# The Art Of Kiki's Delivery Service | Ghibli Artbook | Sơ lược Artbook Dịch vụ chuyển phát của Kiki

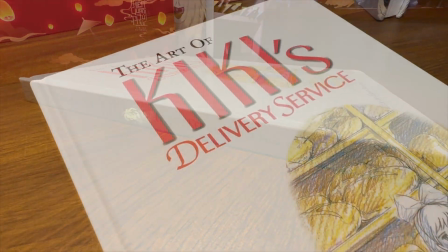Xin chào mọi người, mình là Nhi Rùi. Chào mừng mọi người đến với video của mình.
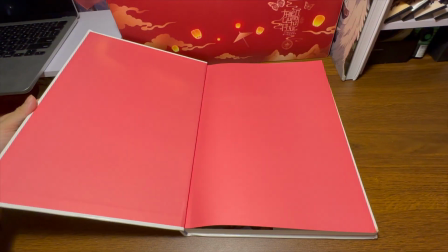Trong video hôm nay, mình muốn giới thiệu đến mọi người một quyển artbook từ nhà Ghibli có tên là Dịch vụ chuyển phát của Kiki.
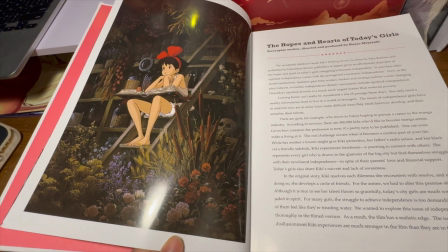Mời mọi người cùng mình tìm hiểu xem bên trong quyển artbook Kiki's Delivery Service sẽ có những nội dung gì nha.
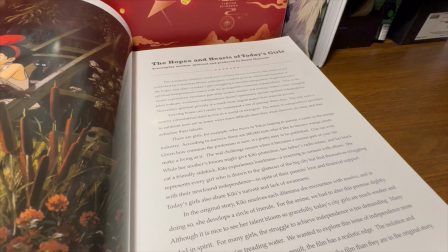Mở đầu quyển sách là hình ảnh cô phù thủy nhỏ Kiki, cũng là nhân vật chính của bộ phim.
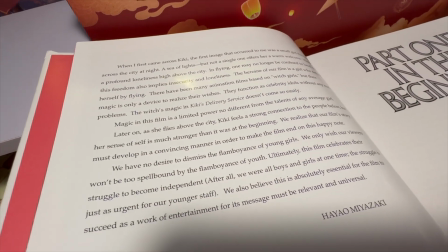Kể đến là một vài điều gửi gắm của họa sĩ Hayao Miyazaki đến với khán giả.
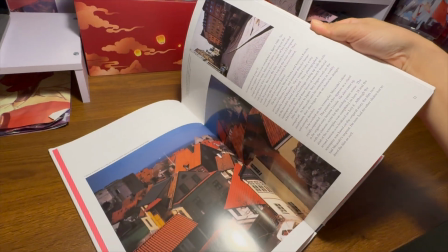Mọi người biết không, hình ảnh thành phố Corico được lấy cảm hứng từ một thành phố trên hòn đảo Gotland của Thụy Điển có tên là Visby.
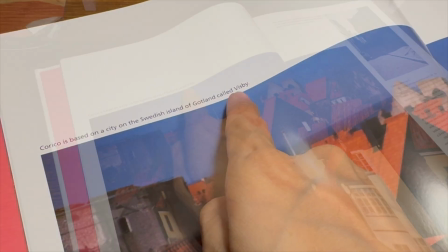Thì sau khi phim Hàng xóm của tôi là Totoro được hoàn thành vào tháng 4 năm 1988, thì không lâu sau đó,
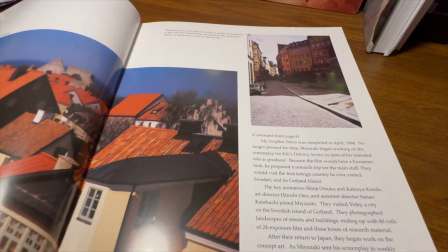họa sĩ Miyazaki đã bắt đầu làm phim Kiki's Delivery Service, một bộ phim được lấy cảm hứng từ châu Âu.
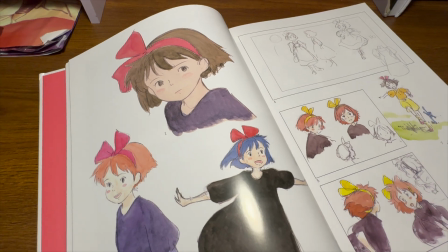Những thiết kế nhân vật Kiki ban đầu rất đa dạng, từ tóc ngắn nơ vàng đến tóc dài nâu với nơ đỏ,
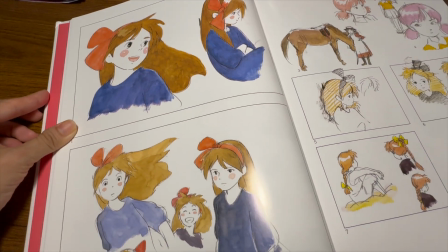rồi sang tóc vàng và còn cả tóc cột hai chùm nghịch ngợm nữa.
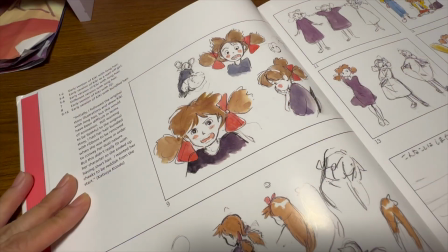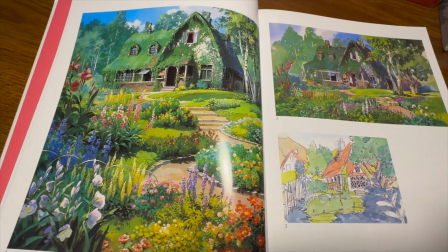Khung cảnh căn nhà của ba mẹ Kiki là một khung cảnh màu xanh nên thơ nổi tiếng, rất là được yêu thích luôn.
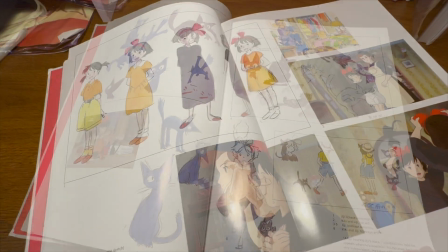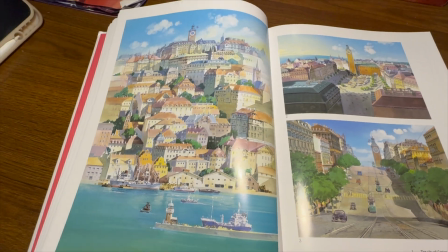Để tạo nên một khung cảnh yên bình của cảng biển thì ở đây tác giả đã sử dụng một cái tông màu pastel nhẹ nhàng nên thơ, rất là đẹp.
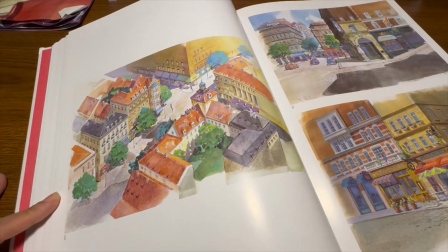Tuy nhiên trái lại với cái tông pastel nhẹ nhàng thì những con phố mua sắm của thành phố Corico lại được lên màu rất là sặc sỡ.
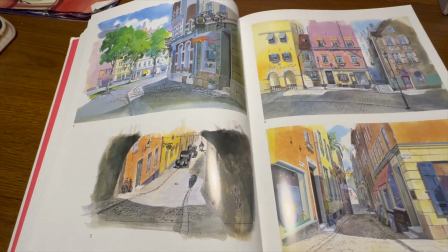Và điều đó cho chúng ta thấy rằng trong những cảnh phim thì màu sắc đóng một vai trò rất là quan trọng.
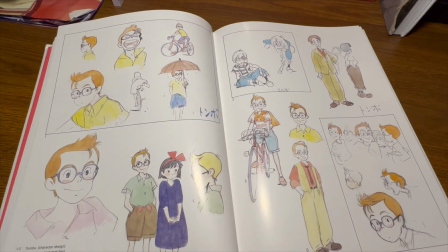Và đây là tạo hình của nhân vật Tombo nè mọi người. Đây là thiết kế nhân vật Osono và chồng của cổ.
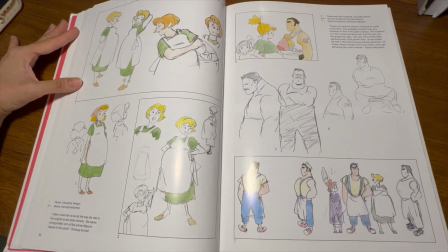Ban đầu thì ông chồng còn có râu nữa nha.
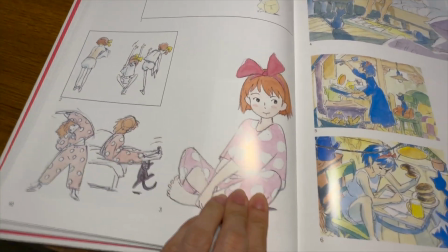Cá nhân mình cảm thấy là tạo hình nhân vật Kiki bằng bộ pyjama màu hồng này thật sự rất là dễ thương luôn á mọi người.
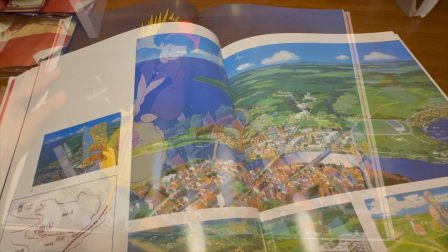Trong những khung cảnh background khi mà Kiki bay lên cao á thì tác giả đã sử dụng lục xa gần nè.
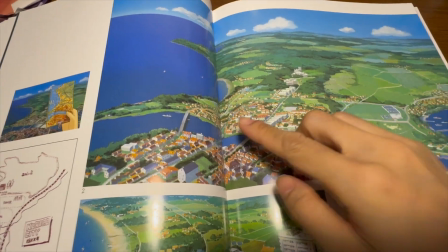Những cái ngôi nhà ở gần á thì to, còn ở xa thì nhỏ.
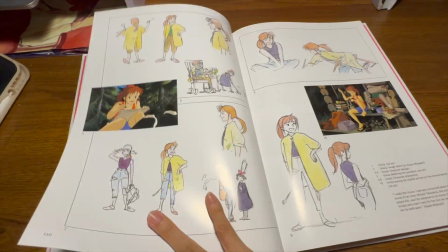Họa sĩ Miyazaki nói rằng ông ấy rất là thích nhân vật Ursula và ông lo lắng là cái phần lồng tiếng của Ursula sẽ không thể hiện được tính cách của cổ.
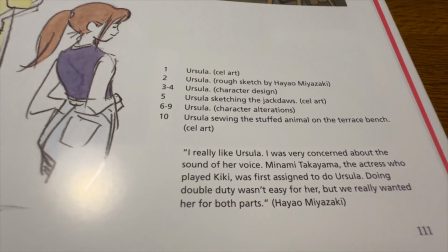Cho nên là nữ diễn viên Minami Takayama là người lồng tiếng cho Kiki á, cũng là lựa chọn đầu tiên cho vai Ursula luôn.
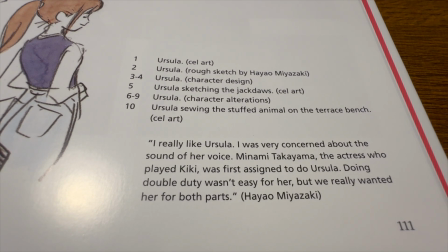Mặc dù là thực hiện cái nhiệm vụ kép này không có dễ dàng đối với cô ấy, nhưng mà họ vẫn muốn cổ lồng tiếng cho cả hai vai.
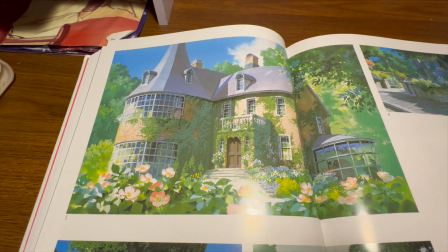Căn biệt thự xinh đẹp này thuộc về khách hàng của Kiki.
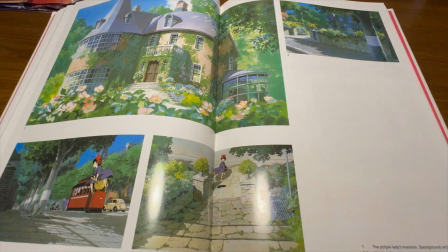Bà ấy là một bà lão rất là hiền từ, sống một mình với người giúp việc.
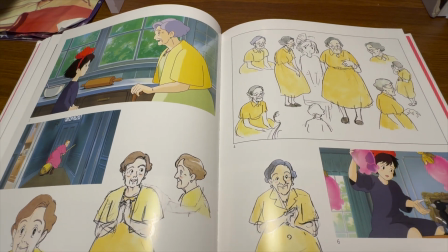Thì nhân dịp sinh nhật của cô cháu gái thì bà đã nhờ Kiki giao đến cho cô cháu gái một chiếc bánh nướng.
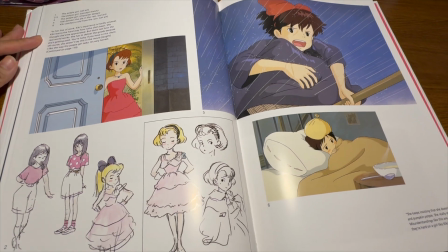Tuy nhiên cô cháu gái của bà ấy lại không trân trọng điều đó và điều này làm Kiki rất buồn.
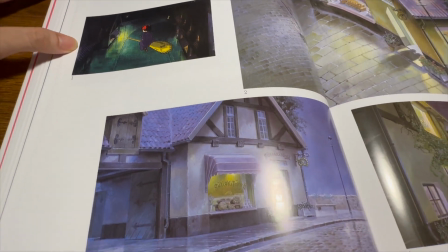Ở cái phân đoạn khi mà Kiki cảm thấy buồn thì khung cảnh xung quanh cũng được thể hiện bằng một cái màu tím nghiêng về tông xanh,
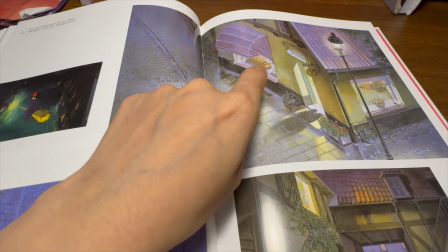một cái màu tím lạnh. Và mặc dù có những cái ánh đèn nó từ trong nhà hắt ra, nhưng mà cái màu vàng này nó cũng rất là yếu ớt,
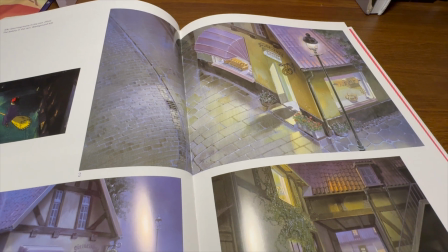nó nghiêng về tông xanh lá, nó vẫn thể hiện lên được cái sự lạnh và sự buồn bã của Kiki.
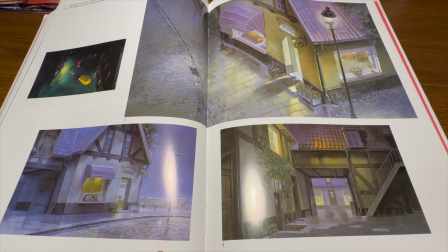Giống như là dù về nhà cũng không thấy khá lên được.
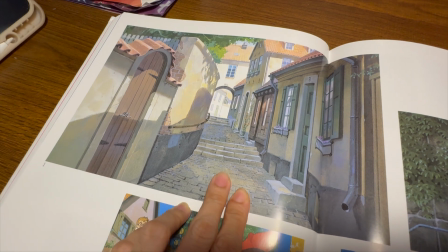Thì trên đường đi giao bánh cho Tombo, chúng ta thấy rằng màu tím vẫn còn đọng lại nhợt nhạt trong những khoảng bóng râm.
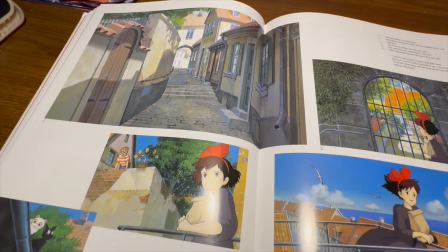Và chúng chỉ thật sự biến mất khi Tombo xuất hiện.
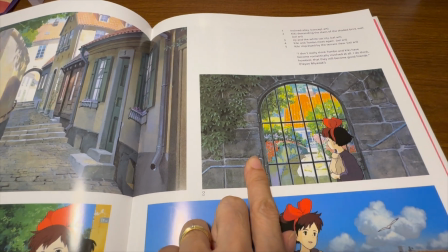Và lúc này khung cảnh đã hoàn toàn có những cái màu sắc tươi sáng rực rỡ.
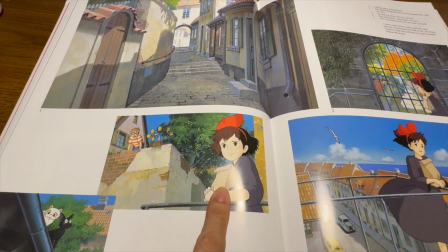Tuy nhiên họa sĩ Miyazaki lại nói rằng ông thật sự nghĩ cái mối quan hệ lãng mạn giữa Kiki và Tombo là không cần thiết.
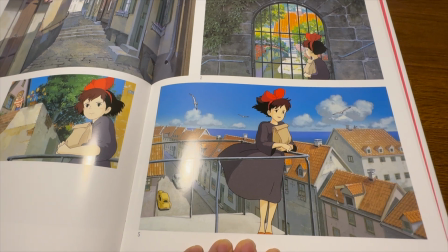Mà thay vào đó thì ông lại nghĩ là họ sẽ trở thành những người bạn tốt của nhau.
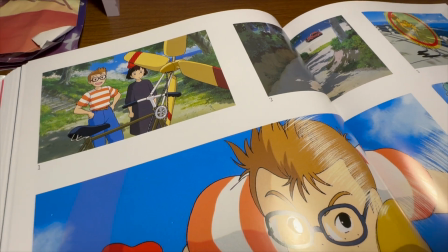Tombo thật sự là một cậu bé thông minh với những cái ý tưởng sáng tạo.
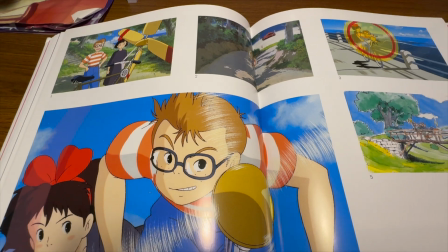Tuy nhiên theo họa sĩ Miyazaki thì trong cái thế giới này việc bay không có gì là quá xa lạ hết.
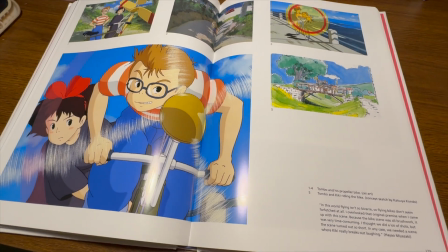Nên là xe đạp bay dường như cũng không hề xa vời chút nào. Và ông đã bỏ qua nhiều cái tiền đề ban đầu để ông nghĩ ra cái cảnh này.
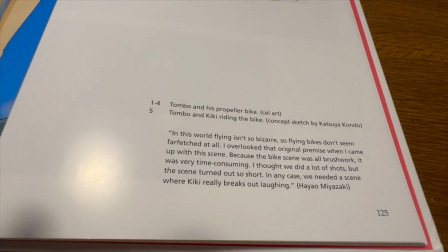Bởi vì cảnh xe đạp chạy là phải vẽ rất là nhiều nét, cho nên là tốn nhiều thời gian để mô tả cái bánh xe đạp nó quay.
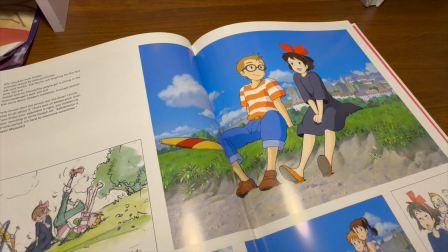Và ổng là phải quay rất là nhiều cảnh phim. Nhưng mà khi ghép lại thì cái cảnh quay này nó quá ngắn đi.
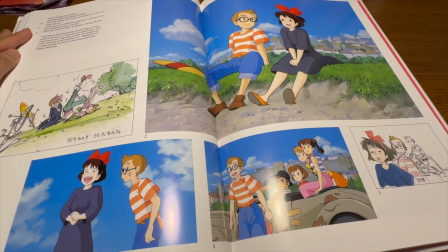Mà cho dù thế nào đi nữa thì ổng thật sự cần một cái cảnh phim mà Kiki thật sự bật cười.
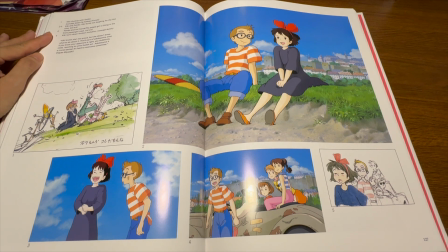Bởi vì khi đó thì Kiki chịu mở lòng mình ra với mọi người xung quanh.
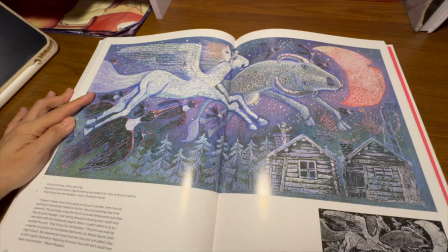Đây là bức vẽ của Ursula. Theo họa sĩ Miyazaki thì ổng nói ông quan trọng là Ursula vẽ gì,
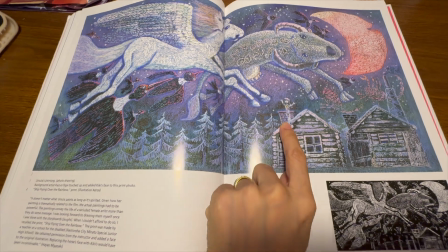miễn là nó có chứa tinh thần của cô ấy ở bên trong. Đây, cô ấy ở đây.
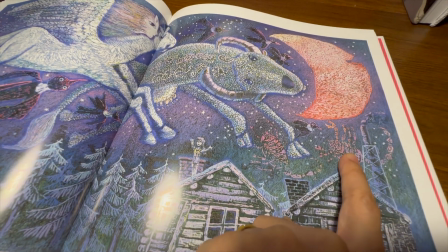Do bức tranh này có chủ đề liên quan đến bộ phim cho nên thực tế là họa sĩ phải lựa chọn một cái bức tranh mà nó phải có sức mạnh thực sự.
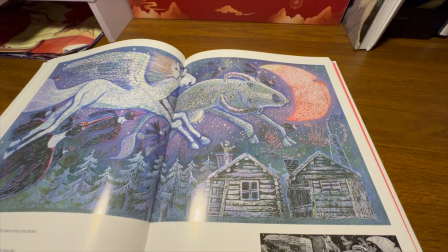Họa sĩ Miyazaki thật sự rất mong bản thân mình có thể tự hoàn thành cái bức tranh này sau khi ông làm xong hết những cái bản phân cảnh.
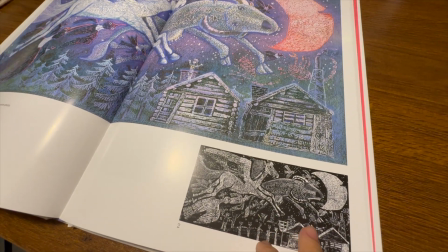Tuy nhiên do không đủ hồn lực cho nên là ông đã phải sử dụng cái bản in có tên là Ship Flying Over the Rainbow,
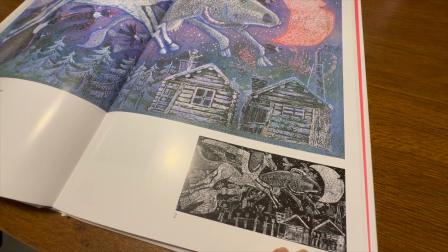có nghĩa là con tàu bay qua cầu vồng.
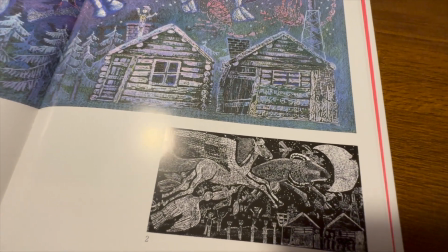Và tác giả của bản in này là giáo viên của một trường dành cho người khuyết tật.
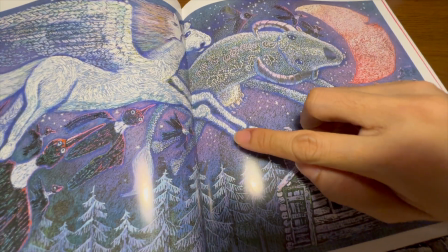Và họ đã được sử dụng bức tranh dưới sự cho phép của người giáo viên và thêm cái gương mặt của Kiki vào kế bên gương mặt của con ngựa.
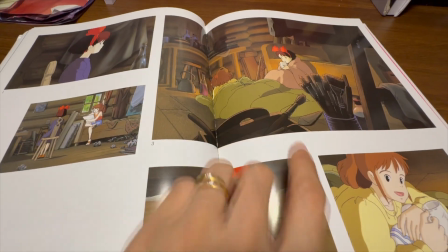Bây giờ Kiki đã có thêm một người bạn nữa là Ursula.
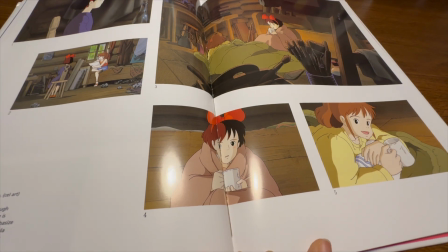Và chúng ta thấy cho dù Kiki có ngồi trong bóng tối đi nữa thì trong ánh tối đó cũng không còn màu tím,
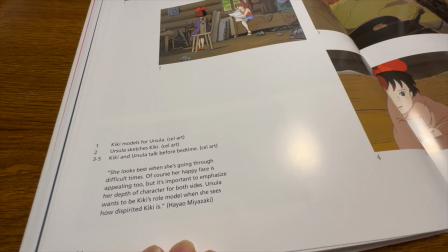mà thay vào đó là những cái màu nâu ánh vàng rất là ấm áp, giống như con tim được sưởi ấm vậy đó.
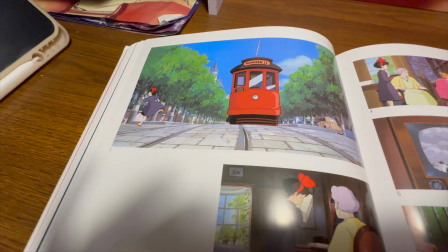Và một người bạn nữa chính là người khách hàng với chiếc bánh nướng này đây.
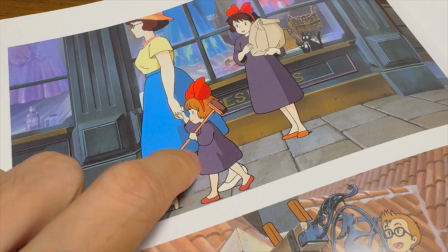Ở phần cuối phim chúng ta thấy được là dường như tác giả đang rất là tiếc nuối với những tạo hình Kiki ban đầu của mình mà không được sử dụng.
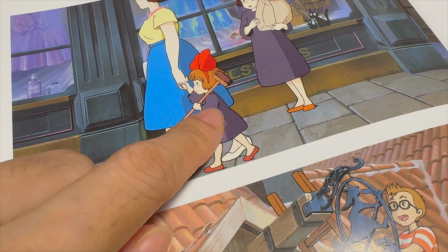Vì thế cho nên là những hình ảnh sau đó ông đã tận dụng lại những cái ý tưởng ban đầu của mình.
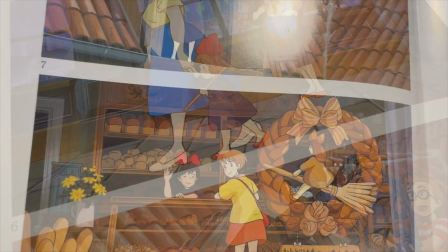Nó xuất hiện ở khắp mọi nơi,
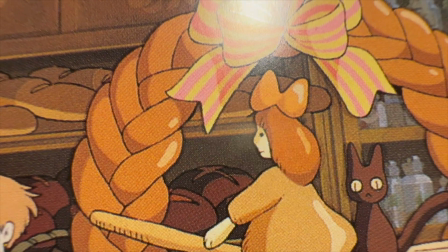từ em bé cosplay Kiki cho đến là chiếc bánh mì có hình cô phù thủy treo trước tiệm bánh cũng có hình tóc dài nè,
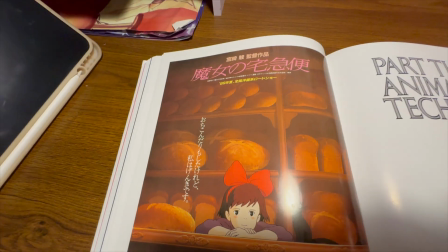Kiki tóc dài. Mặc dù là phim hoạt hình, tuy nhiên mình nghĩ là
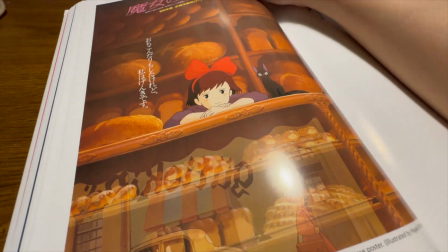họa sĩ Miyazaki luôn muốn những tác phẩm của mình chỉnh chu nhất có thể.
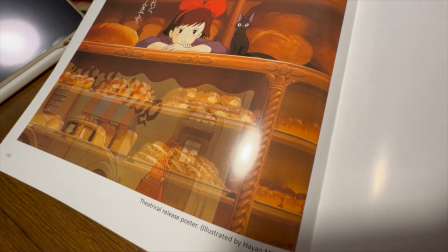Và nó còn thực tế nữa, điển hình như là chiếc tủ bánh nè,
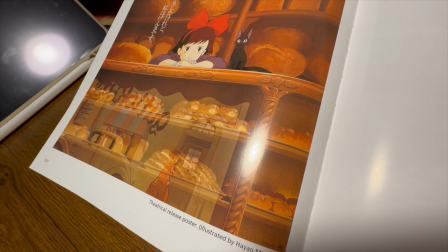nó còn phản chiếu cả luôn cả chiếc xe và người phụ nữ đi ở ngoài đường nữa chứ.
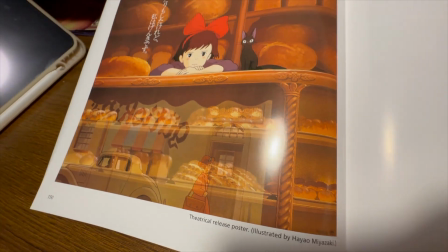Đi ở ngoài đường của tiệm bánh, rồi hắt lên tấm gương, rồi sau đó thì hắt lên cái tủ bánh.
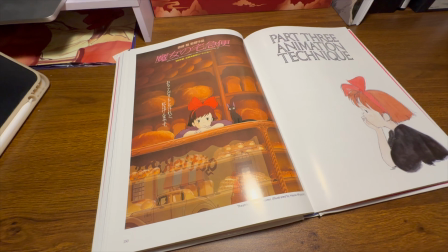Trời ơi, quá ư là chi tiết và thực tế luôn. Nè, tạo hình Kiki tóc nâu nè.
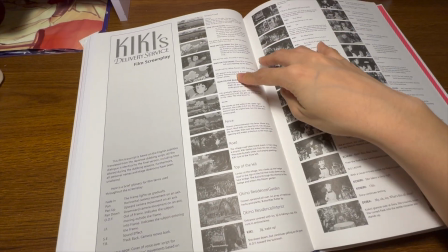Ở phần cuối cùng này là những cái cảnh phim, đi cùng với đó là sự miêu tả và những câu hội thoại.
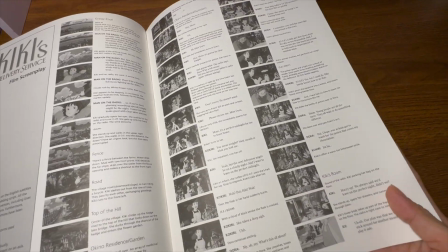Thì trong đây hoàn toàn được viết bằng tiếng Anh, người ta in ra rất là kỹ luôn nè.
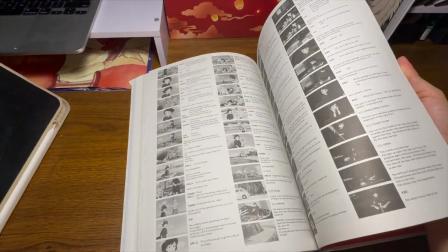Wow. Đó, có bao nhiêu cảnh phim thì ra hết luôn nè.
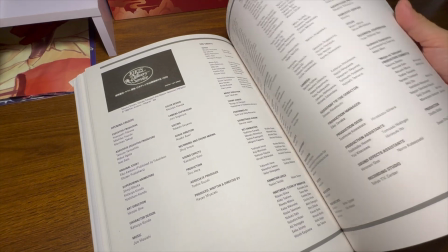Video dạo một dòng artbook của Ghibli đến đây là hết rồi. Mình cảm ơn mọi người đã xem video của mình nha.
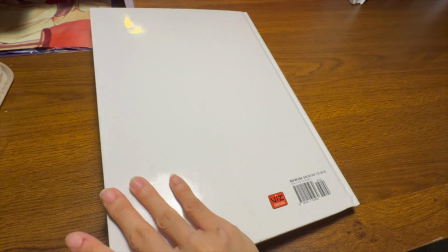Hẹn gặp lại mọi người trong những video sau. Bye bye.